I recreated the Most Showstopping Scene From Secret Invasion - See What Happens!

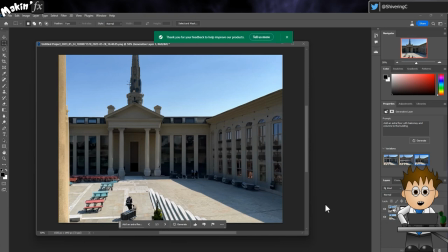not quite the marvel I was expecting. Don't get me wrong, these results are impressive in their own right, but that's not what I was wanting.
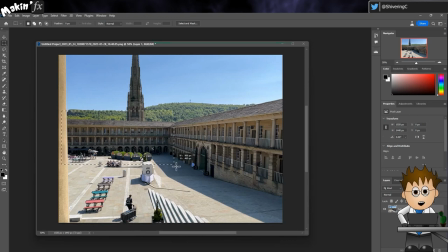So back in regular Photoshop, let's save this file and bring it into After Effects,
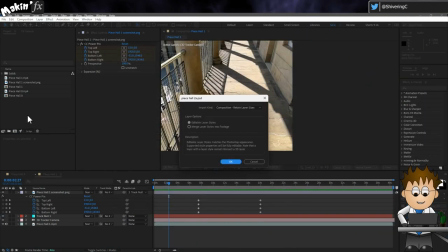making sure to import as a comp option so we keep the individual layers.
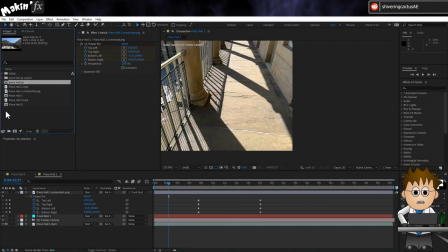Once imported, the process is pretty much the same as the screenshot I took earlier.
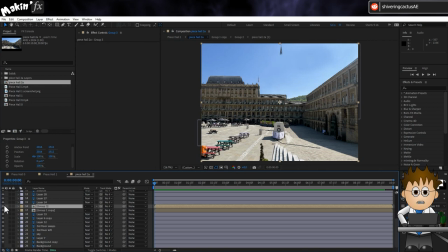You can now line it up, turn off any layers that don't quite work.
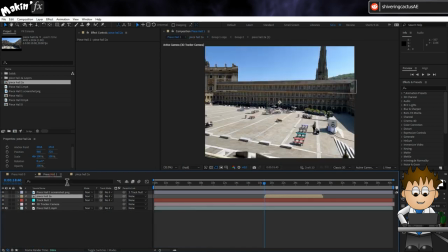Photoshop will get you a better result, but no surprises, it will take longer.
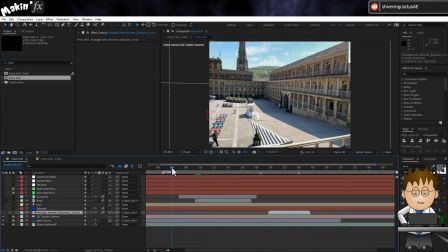And that's the trick. But now I want to dress the scene to help disguise the extension and deal with a couple of issues. Ideally, I'd have addressed these during filming, but you've heard all about that.
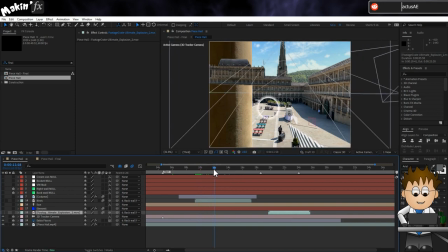So first, I have the pillar in the way, and these people in the shot. For the pillar, I tried everything. Rotoscoping didn't work, I think due to the light and shade.
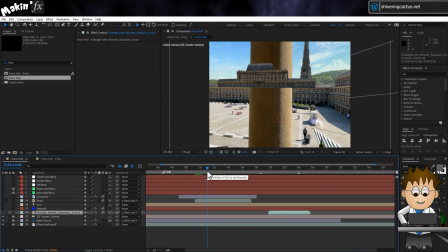I tried animating a mask, but one frame wrong and the effect was ruined.
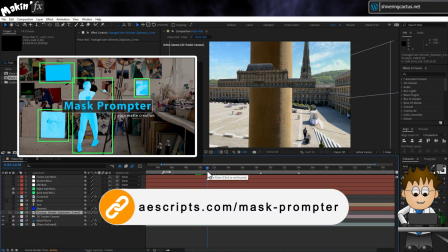I paid for this cool plugin called Mask Prompter from AE Scripts and got close, but it struggled when the pillar moved off screen.
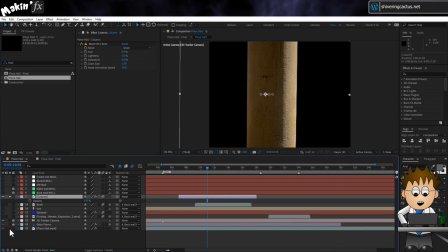In the end, I solved this by taking a still of the pillar, cutting it out from the background, and then manually adjusting its position over the original.
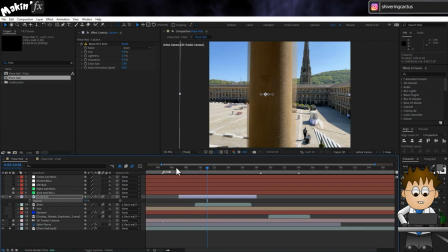I dropped the opacity down to 50% while doing this to make it easier to change the position and rotation values.
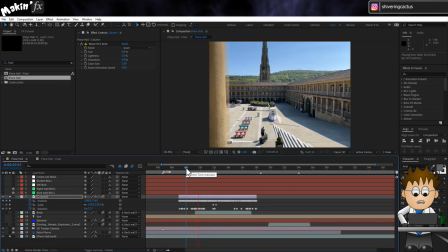I also scaled it up slightly, so its edge was always the dominant edge.
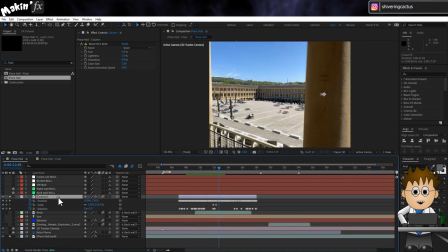And bringing the opacity back up to 100%, I added the noise HLS auto effect with 2% on the lightness so that there's some subtle movement.
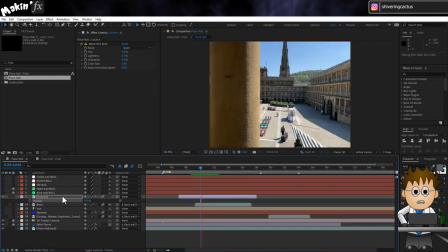while it was a real pain, it successfully gave the scene that added realism by making the extra floors part of the background. To hide the groups of people, I jumped onto BlendSwap and found a couple of vehicles that were nicely made.
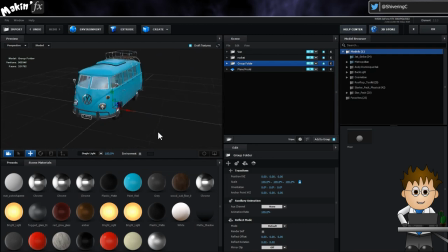I used Blender to convert these to OBJ files so I could import them into Video Copilot's Element 3D.
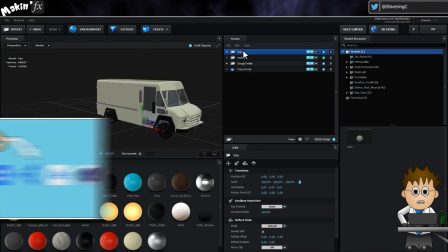If you want to know more about how to convert models, check out this tutorial from my Blender FX series.
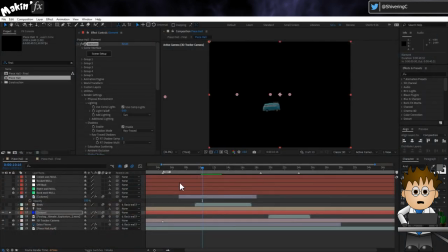Because After Effects Camera Tracker had created a camera in 3D space for me, positioning the models was child's play.
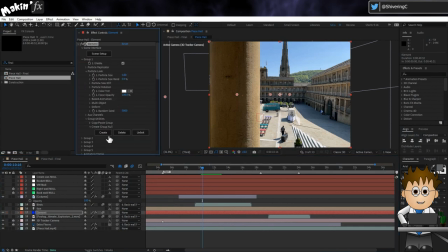I had all the models on the same layer, but in different groups in Element. I then used Element's Group Utilities option to create 3D nulls, which gave me an easy way to position and rotate each model.
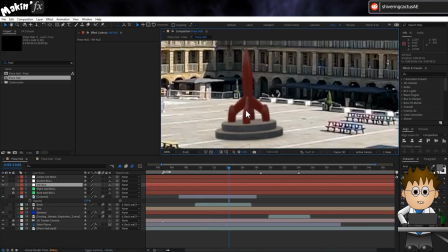I also grabbed this rocket thing so I could add a sculpture to the square.
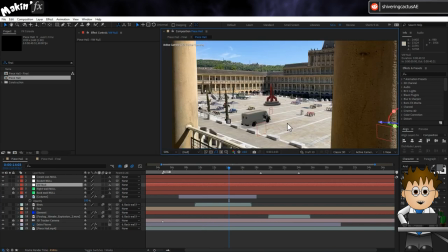That wasn't to hide anything, but I placed it in an empty part of the plaza to draw your eye. Magicians call this misdirection, and it is the most effective visual effects trick I know. The light was really strong on the day I filmed, so I had nice strong shadows to play with.
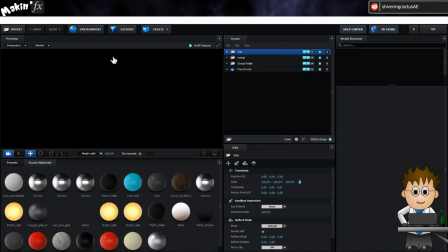I made a plane in Element and applied the matte shadow texture.
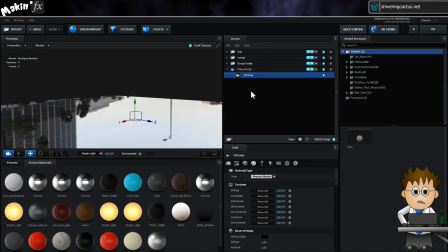Using the ray tracer option in Element shadow settings, I then created a parallel light for the sun and positioned it so that the model's shadows looked about right.
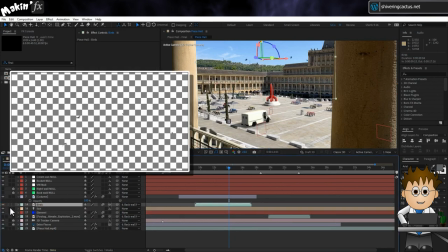The birds are available as a video on Production Crate, and I manually positioned that video to get them flying across the scene.
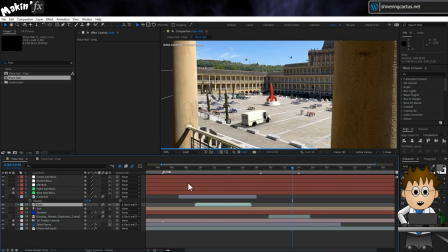Again, something else to look at. Finally, for the explosion, I used Production Crate's Ultimate Explosion.
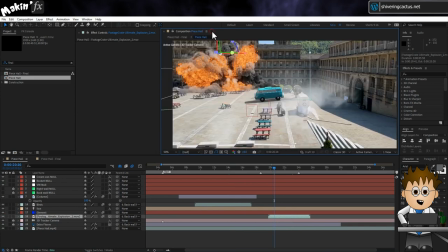It's a 2D video, so I made it a 3D layer, and using a null generated as before, I was able to easily place it in the scene.
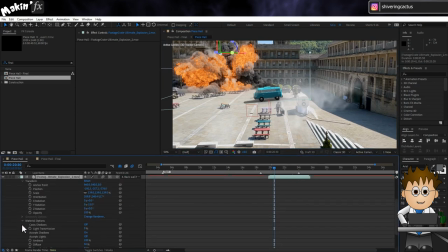Because I had the light though, the layer responds to those cues, so I went into its material options and turned that off.
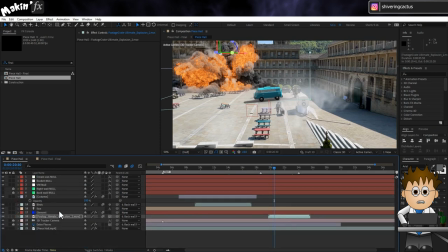With all that done, everything looks a little too bright and clean,
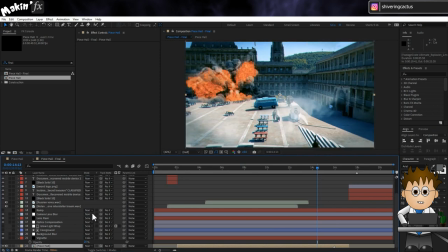so I dropped the whole comp into my Quick Cheats project and set about using the different layers and effects to adjust the shot to look more stylized. It definitely helps disguise the 3D objects in the scene.
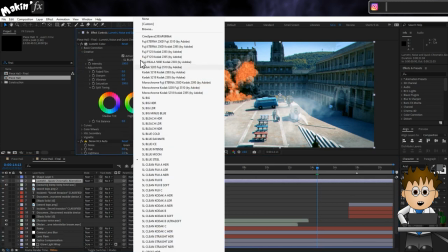As I mentioned in the Quick Cheats video, Lumetri Color does a lot of the heavy lifting here, with the creative presets making it simple to get a stylized look.
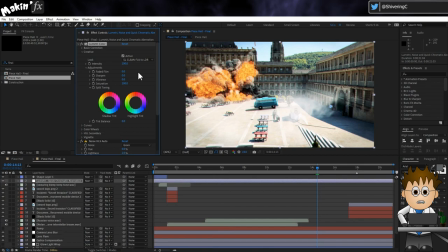But what do you think? Did I succeed? Have you tried similar shots yourself?
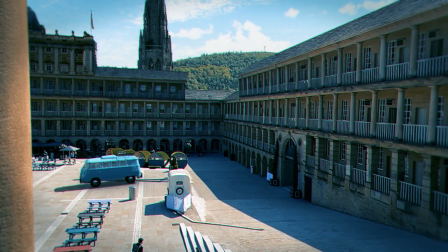If you have, please post them below, I'd love to see them.
Эй, где вы?
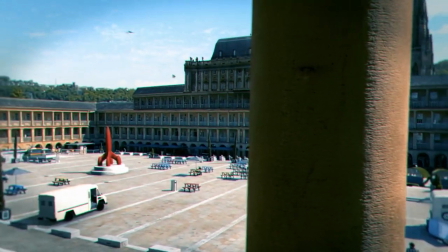Я жду на площади.